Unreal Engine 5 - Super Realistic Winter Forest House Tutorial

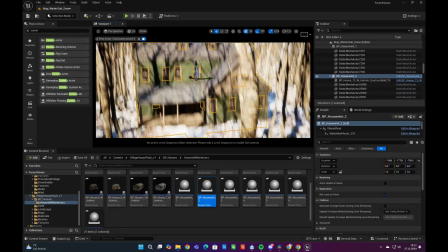After placing other buildings, paths, and the cameras, our scene is roughly ready.
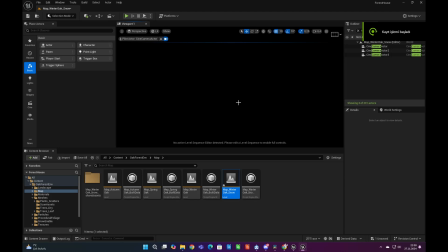Now we can move on with the lighting settings. In lighting, first we need to delete default placed lights in the scene.
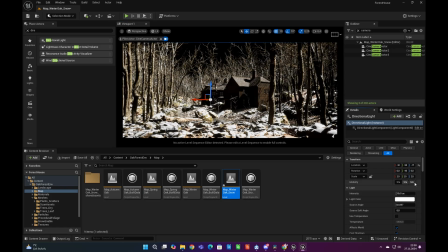After everywhere is dark, we can add our new directional light.
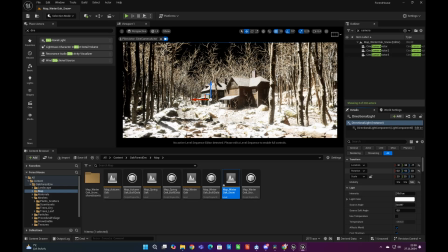Make the directional light movable and after let's arrange its angle in order to emphasize our focal point which is our first house.
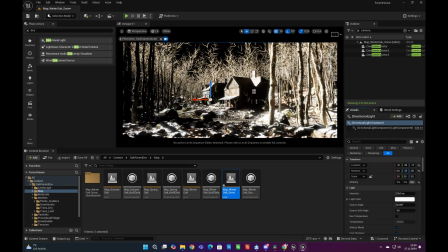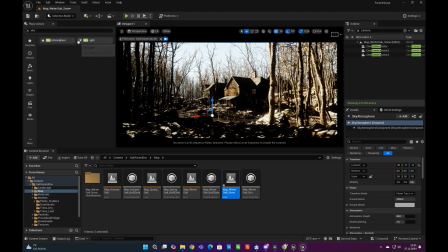Now we can add sky atmosphere and skylight to the scene. Make both of them movable.
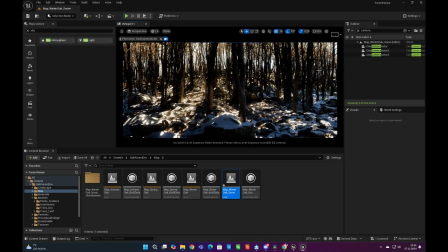Make sure you enable the real-time capture in skylight details.
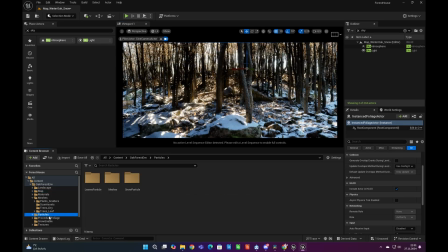In Unreal Engine 5.5 there is an odd issue of lighting that makes shadows too dark.
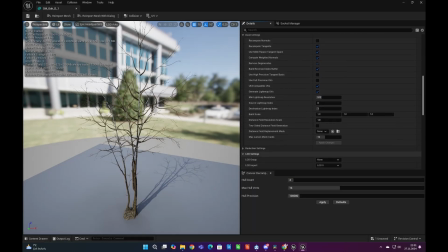We can manage to get rid of that by enabling two-sided distance field option from Tree Static Mesh Details panel.
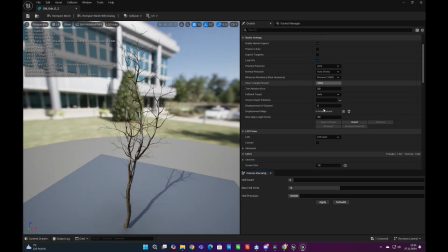Because of that, let's enable two-sided distance field generation of all trees.
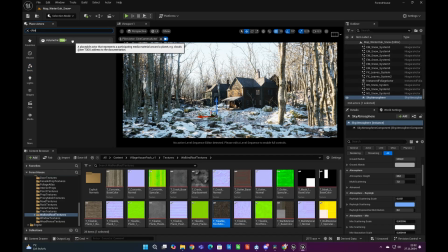When everything is settled, let's add volumetric clouds to the scene.
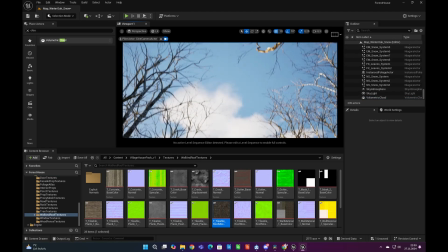It seems useless for the lighting at first, but it affects the skylight when we enable real-time capture and make the skylight grayer.
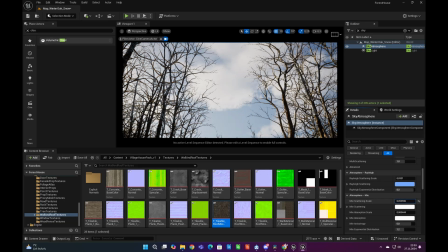In order to make the sky more overcast look, let's increase the Mie scattering scale value a bit.
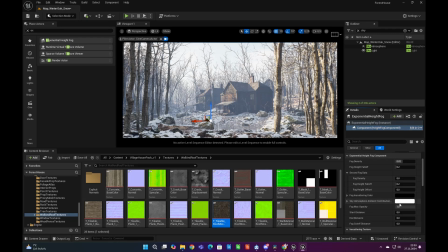Now we need exponential fog to create dramatic lighting effect to our scene.
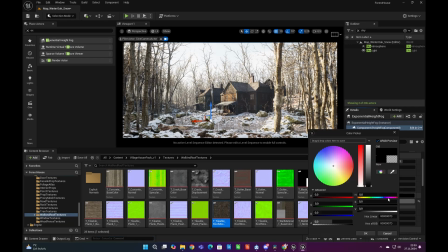In order to get more control over exponential fog, let's reduce the color values and make the sky atmosphere contribution to zero.
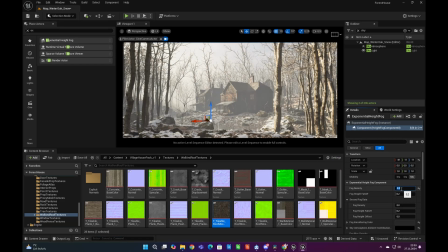Now our lighting is ready. It doesn't affect our scene as much as we expected. But we cannot only trust the lighting to create good-looking scene.
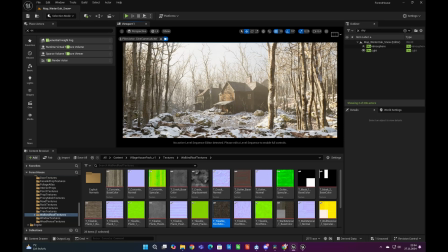Therefore, we need to add colors and more details to the scene around our camera view to get dramatic, good-looking results.
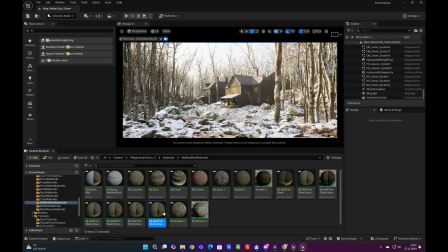To do this, let's start with changing the color of the house.
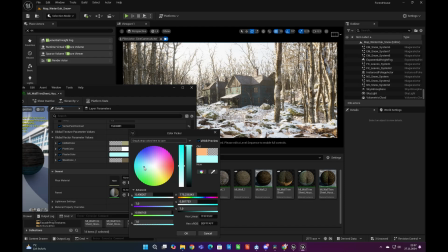I will make the color blue, because later I will add autumn trees into the scene and I would like to create contrast among the buildings and the trees.
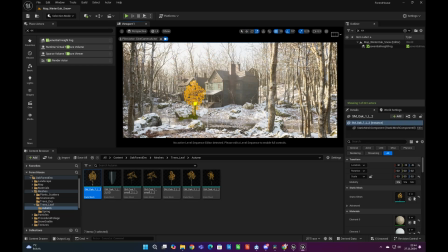Since everything is ready, we can add our autumn trees with different colors. I add different size of trees to create hierarchy to emphasize the building from our camera view. Moreover, I will bury some tree trunk to the ground for making their canopy more visible to the audience.
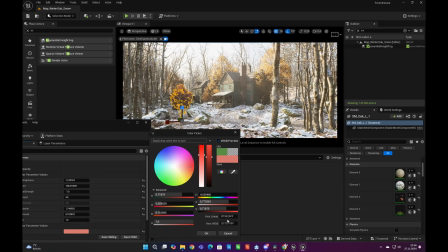By this way, we will have a composition of repetitive trunks on foreground and on background we will see the colorful canopies,
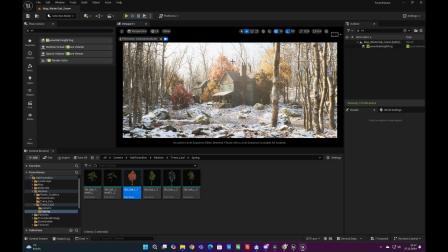which make us pleasant while looking to the view.
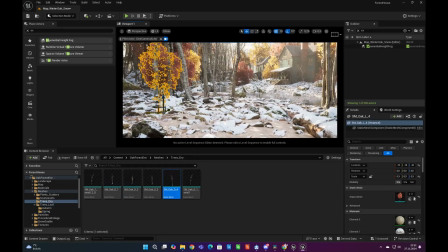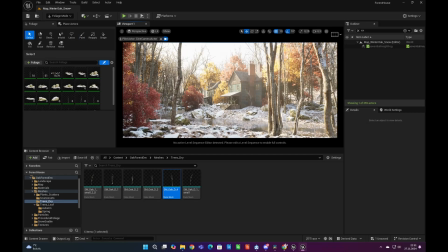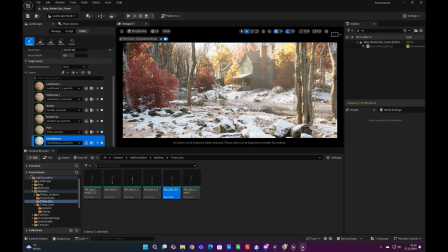I also paint the landscape with no grass layer to create variations on ground.
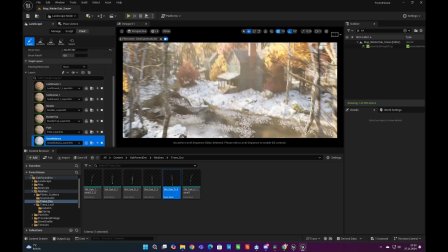Because sometimes deleting the overcrowded areas create more complex look to our scene.
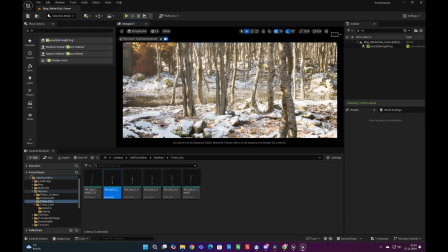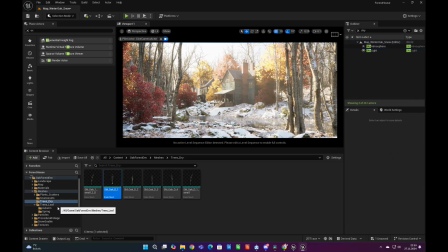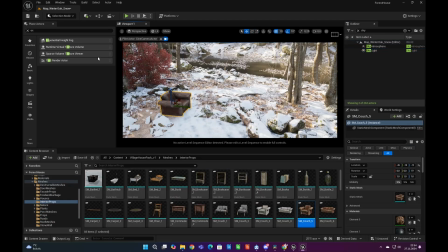After that we can also add some props to the foreground to strengthen the story of our scene.
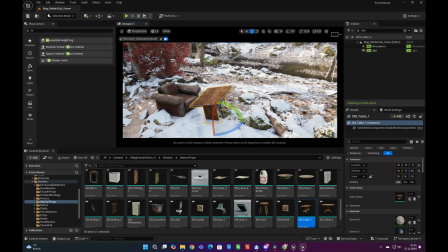Let's add some leftover furnitures and bottles telling us a simple story for our shot.
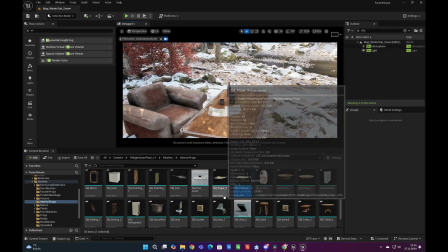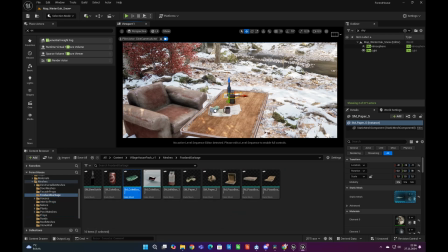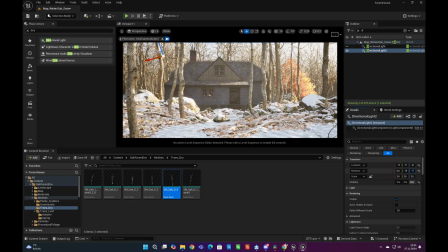Now we can check our other camera angles and in order to get more realistic ambient occlusion,
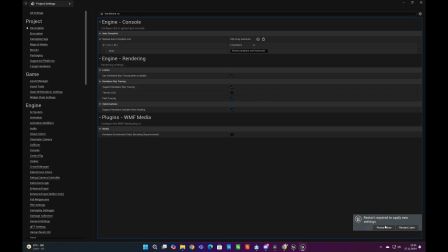shadows, and lighting, we need to enable hardware ray tracing from project settings under rendering tab.
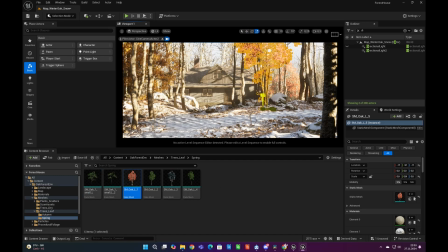We are now also adding our autumn trees and details to other camera angles.